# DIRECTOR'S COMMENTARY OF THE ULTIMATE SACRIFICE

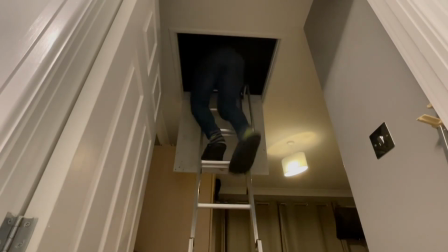499s
Yeah, the use of not having a top on, it shows that he's not shielded, but he's not covered, so that means he's exposed and vulnerable.
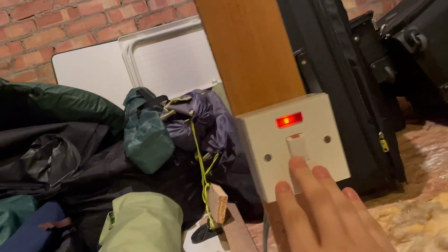506s
Again, it's Daniel going into the darkness again, because he's going up into the loft, and the loft was complete blackness.
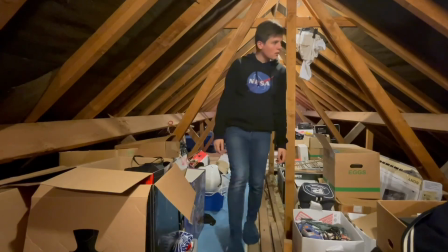512s
So this shows that he's getting dragged into this by his it's not his own free will, but he's being forced to.
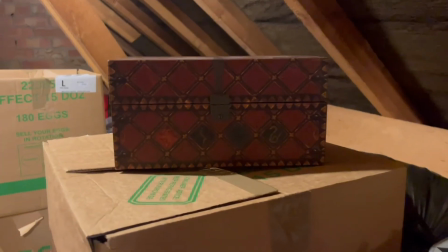523s
It's a truck in where the camera gets closer to the object,
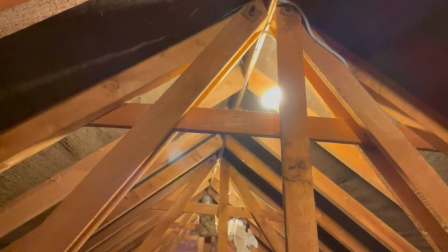529s
so this emphasises to the audience that this is a important part of the plot here.
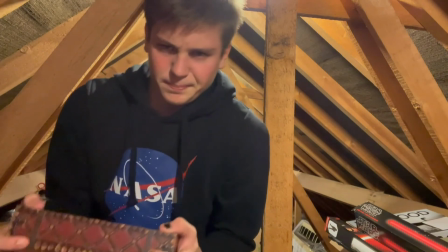538s
Daniel's facial expression, it shows that he's struggling because it's quite heavy.
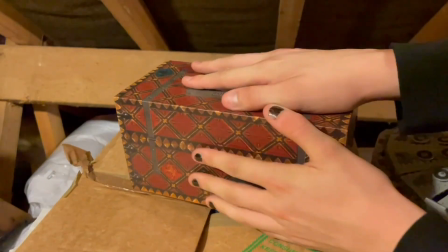541s
This symbolises that this is such a heavy burden that he'll have to carry out what's on the contents of this box.
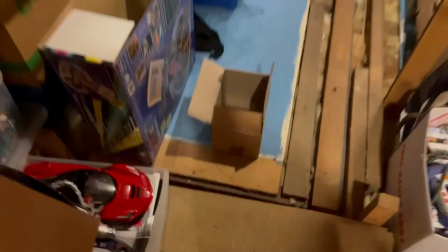550s
This is a point of view shot where you're looking through the character's eyes, so this is going through his thoughts, going, oh, what's in here?
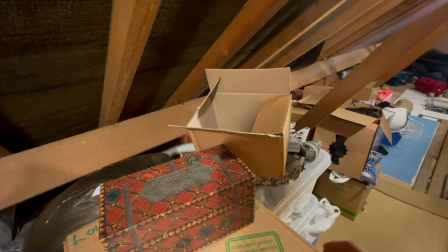556s
I need to take it out. I need to know what's in here, because it's such an intriguing thing, and this is the first time he's came across this unusual box.
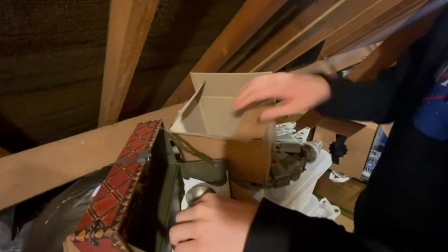567s
There he is, just opening it, and so it gives the audience a glimpse of what's in there.
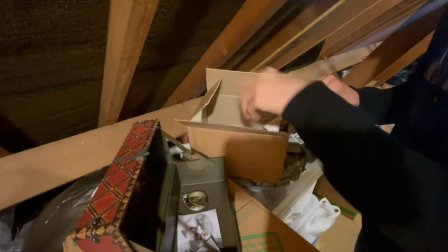572s
But it's an enigma code, because you don't know what's in it.
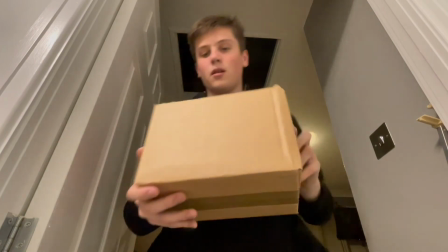578s
No one knows what's in it. It makes the audience question. Oh, and the low angle shot of the loft, the blackness of the loft.
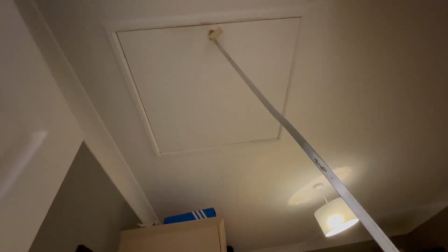588s
This gives the power of the darkness, that it will consume Daniel.
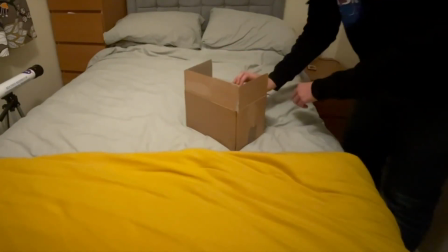597s
Yeah, just a quick cut to that's being omitted. You don't need to know.
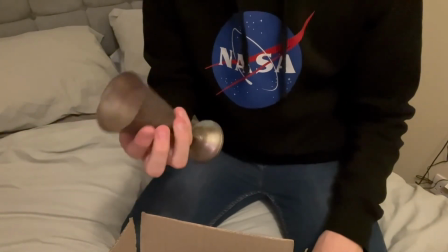602s
Don't need to know that he's walking to the thing. A goblet. This is a symbolism of what will happen in the plots.
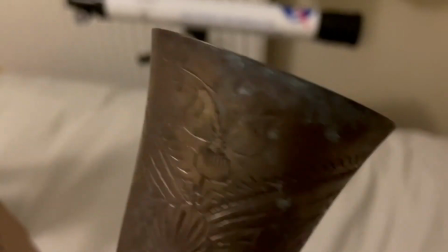610s
In the exposition. Sorry.
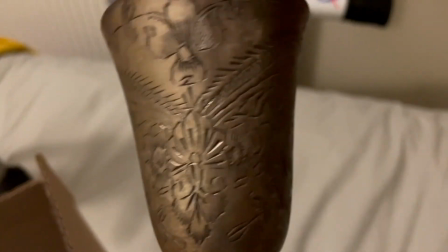614s
So the experiment one gets a goblet of water thrown over the top of him to stop his skin melting off.
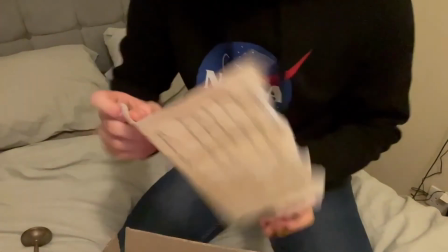619s
So this is that is the prop that was used to.
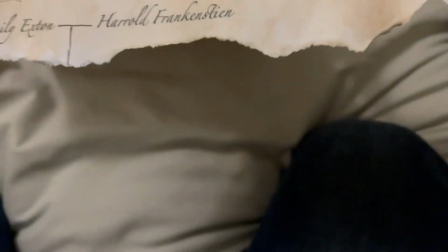624s
This is the a few. It's quite funny because a few of my friends' names were on there. Just I wanted to give them a not a cameo, but like a little nod or Easter egg that only they will notice.
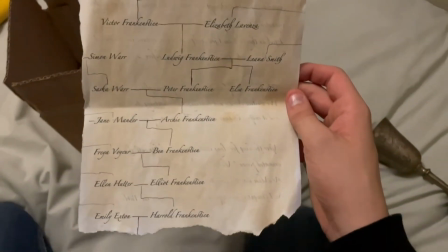636s
That their descendants. Yeah, I'm the descendant. Well, not Daniel's the descendant of these, but it also shows that
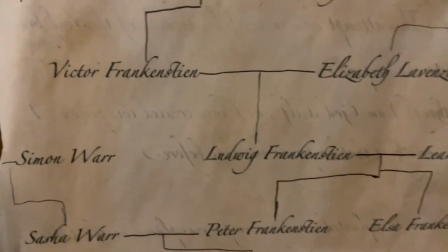645s
Frankenstein is like the great granddad of Daniel. So this gives a little bit of reason as to why this box is there.
I did wonder what was the rest of our family tree.
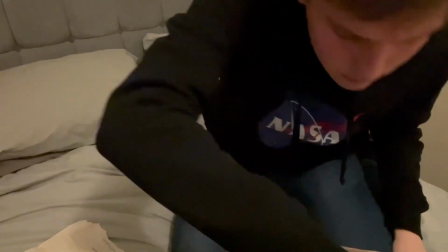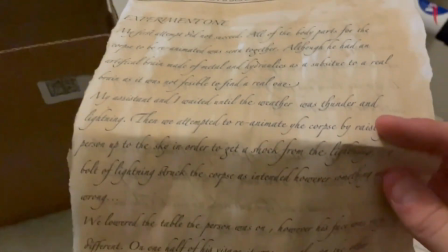673s
Just another letter that's being pulled out. This is exposition.
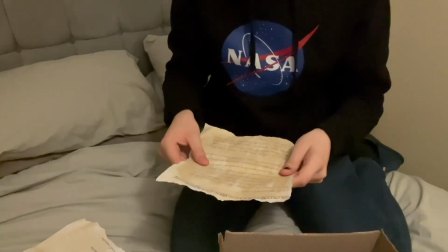677s
It's what happened before the start of the film, and so this is giving information about
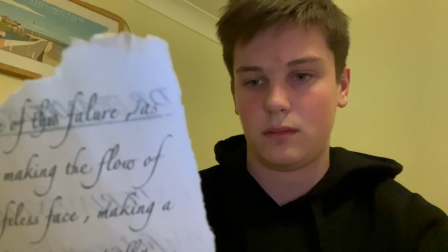686s
why that box is there, and then it obviously gives
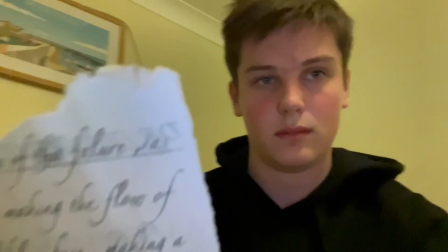692s
Daniel the reason to the reasoning to.
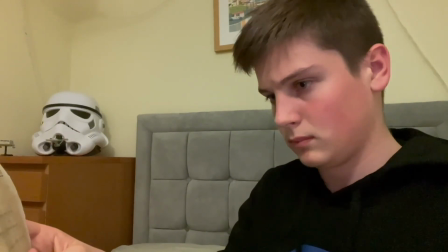698s Then we attempted to reanimate the corpse by raising the person up to the Sorry, my mind's just gone blank.
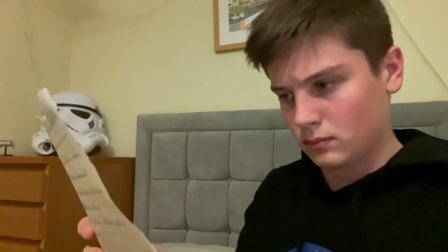703s The reasoning to bolt of lightning struck the corpse was intended resurrect Frankenstein, or Frankenstein's monster. the person was on.
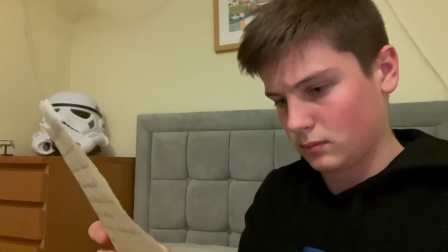712s However, his face was very different. On one half of his visage, it was normal.
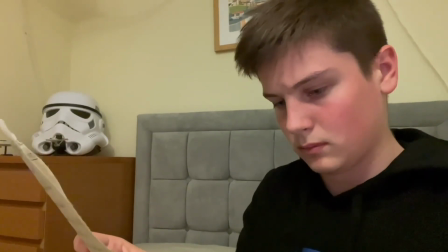717s
On the other side, however, it was as though The letter's just shaking a little bit,
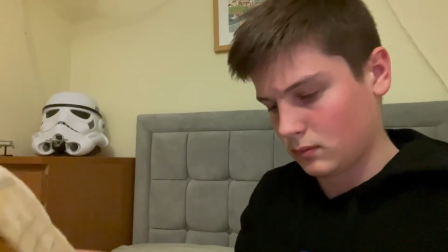722s
so this shows that that Daniel's hand's shaking as he's reading the letter a little bit.
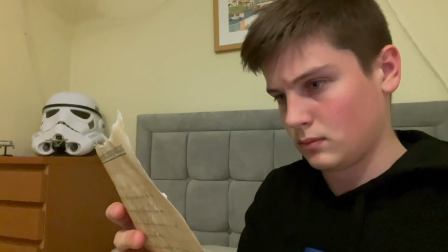727s
So this shows that he's moved and he's taken in the information of what the contents of the letter is, and also the letter's not obviously it's white. It's not white. It's a tan colour.
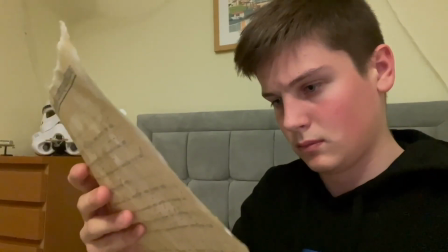740s
So this shows it's quite aged and it's been in the family for a long time, and this shows that
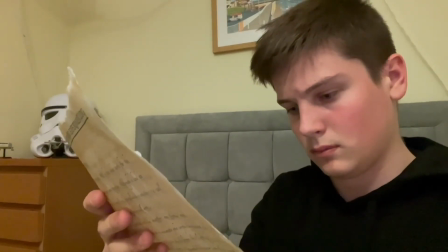747s
Daniel's ancestors have been covering this up for the better. They think it's for the better of him.
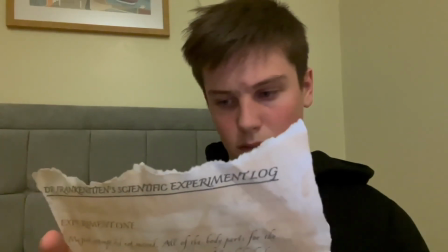755s
The ripped sides also shows that you can see along the edges it's not just straight clean cuts.
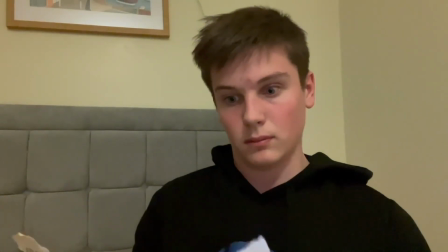762s
It's all been it's ripped off. So again, this shows it's quite hastily been omitted from the
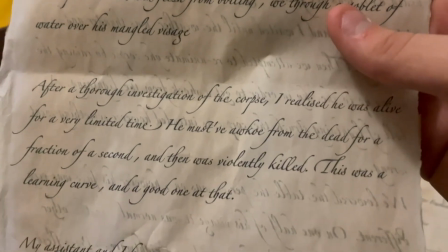770s
Frankenstein family heirlooms or whatever. You know what I mean? It's something that's supposed to be forgotten. this is a learning curve, and a good one at that.
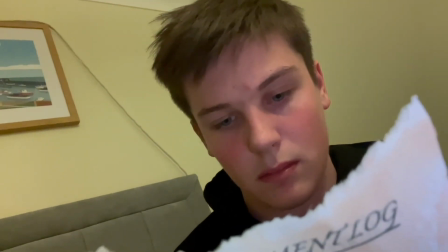779s
Again, the letter's shaking, so it sort of shows that there's a bit of tension here. He doesn't like what he's reading, but he must carry on.
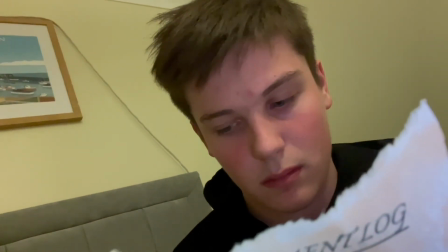785s Being vital to find a brain that is real for this experiment to be successful.
Another point of view shots.
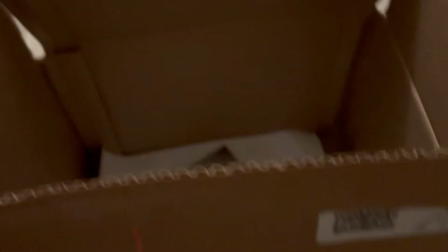792s
This makes the audience
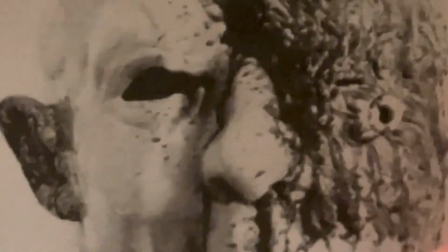798s
understand what Daniel may be going through, and a close-up of an extreme close-up of the photo,
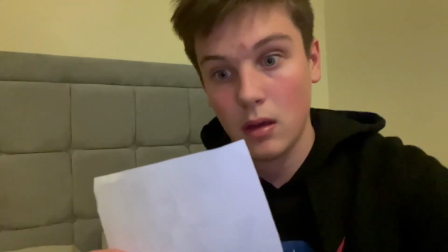805s
which this is our first, our second glimpse of the antagonist of the film.
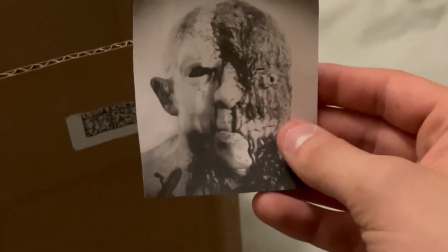809s
And so if a person dominates the screen, this shows that they're in charge,
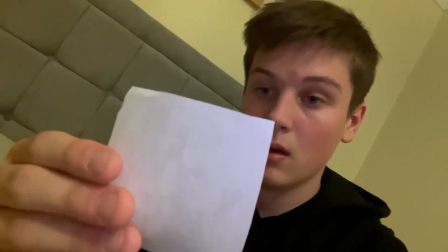814s
and so this will foreshadow that the tyrannical clutches that Experiment 1 has over Daniel,
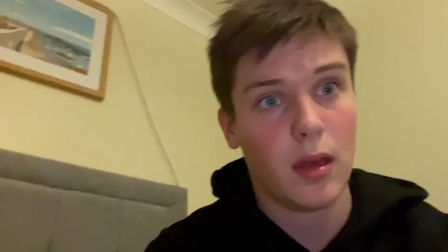822s
with him dominating the screen. Just a photo of him shows the amount of power that this character has.
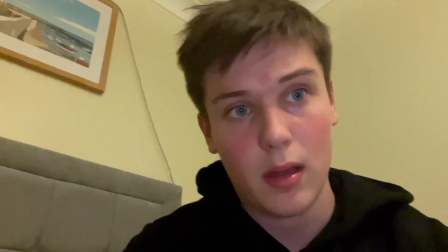827s
Just a single photo can dominate the entire screen and over the top of Daniel.
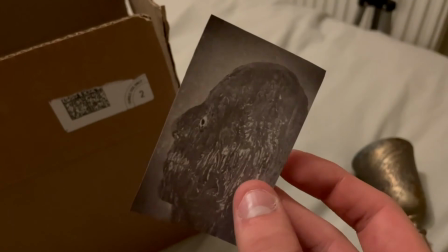834s
Yeah, this is again just he holds this photo on a slant, which a tilted Dutch angle.
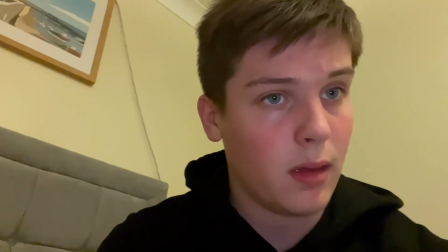841s
I would like the tilted Dutch angle, which is when the whole camera is on a slant.
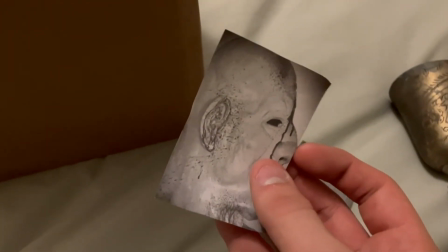848s
So again, look, he does it here as well. So this shows that this antagonist is
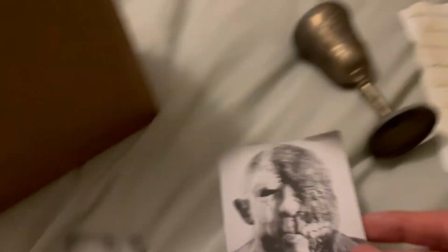856s
he's bad, and he tilts
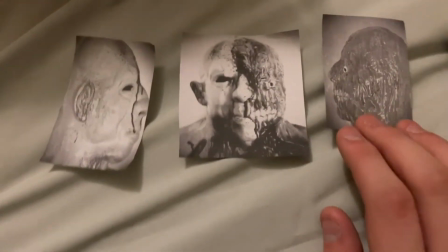860s
Daniel's life because of just by a mere encounter with him, and that
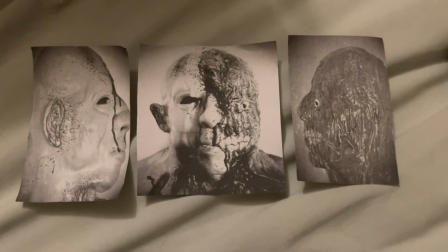868s
the black and white photo obviously shows that's an old photo.
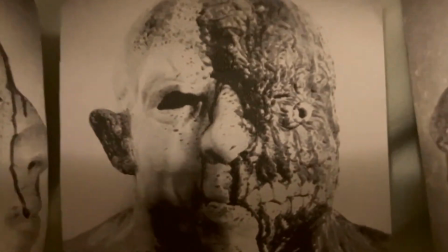874s
It sort of gives again it's going, the camera's zooming into the
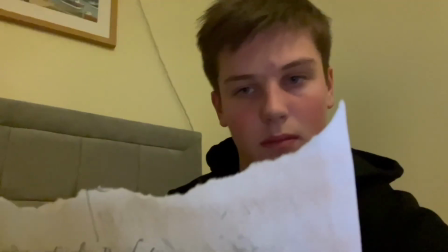880s
Experiment 1's photo, which again it goes back to the point that just a photo of Experiment 1 has got enough power over Daniel.
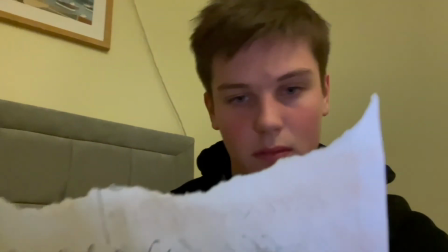887s
It's consumed him.
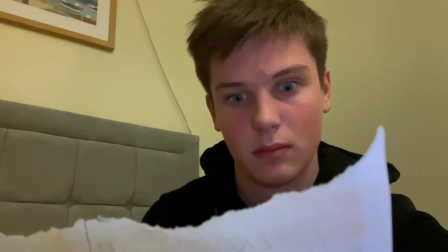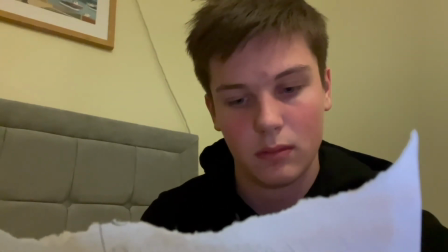897s
once again, it's just repeating what I was saying earlier with the prop, that it's a tan colour,
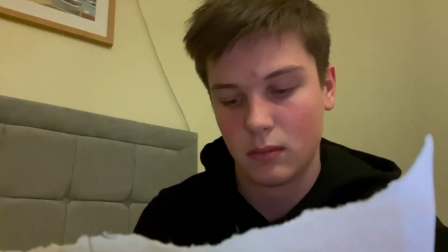903s
so it's old, and it's also been ripped, so it's just been it's been omitted.
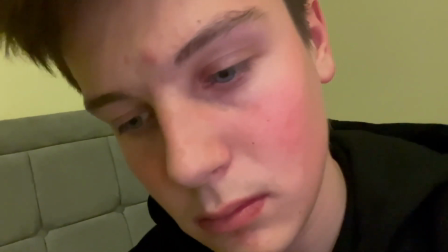909s
It's been deliberately omitted from the Frankenstein family.
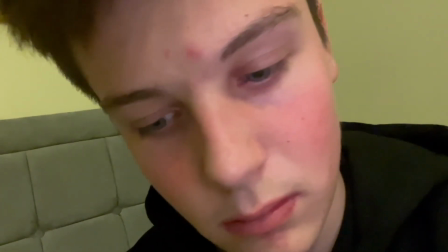913s
This is a tilted Dutch angle, which I was sort of saying earlier, which it shows the psychological or physical struggle that Daniel will be
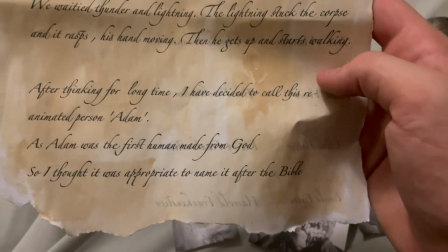923s
that Daniel will be burdened with. This is just tying with the with Mary Shelley's novels, the Adam.
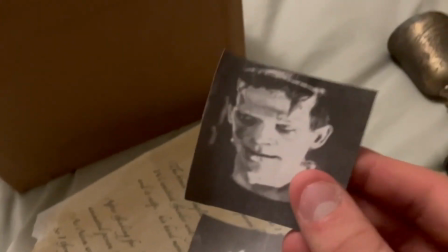932s
And here is the picture of the 1931 Frankenstein. I wanted
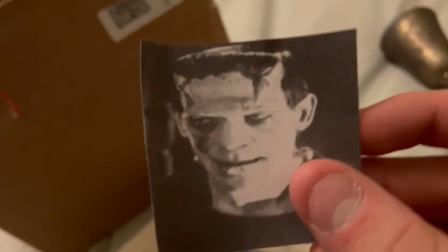940s
the film to have a tie-in with both the 1931 film and also the novella as well.
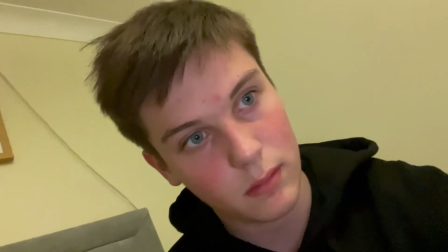947s
So I sort of want it to be where both of them exist.
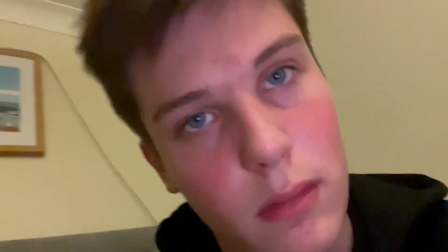953s
Once again, the photo's on a tilt, so this shows that it's a psychological struggle and a physical struggle too.
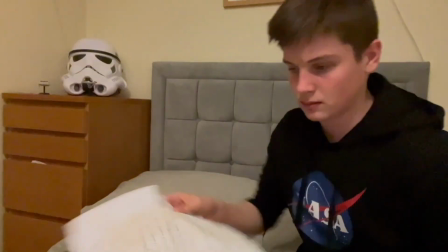967s
Once again, it's another point of view shot, so you're looking through the eyes of Frankenstein Castle deeds.
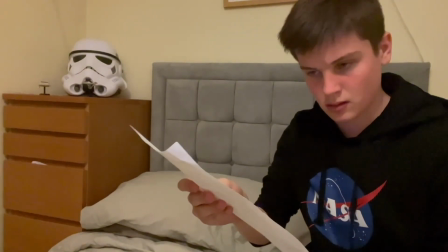973s
Of Daniel.
It's by law the owner of Frankenstein Castle.
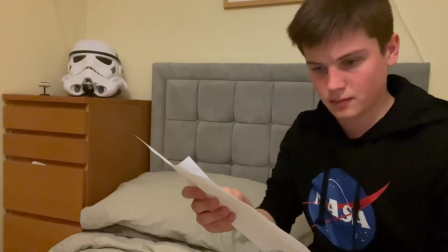978s
Again, the letter's shaking again, but this letter's a bit more fine.
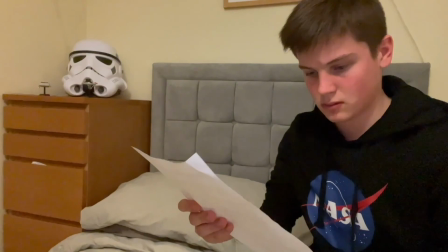985s
It's not as damaged as the other ones.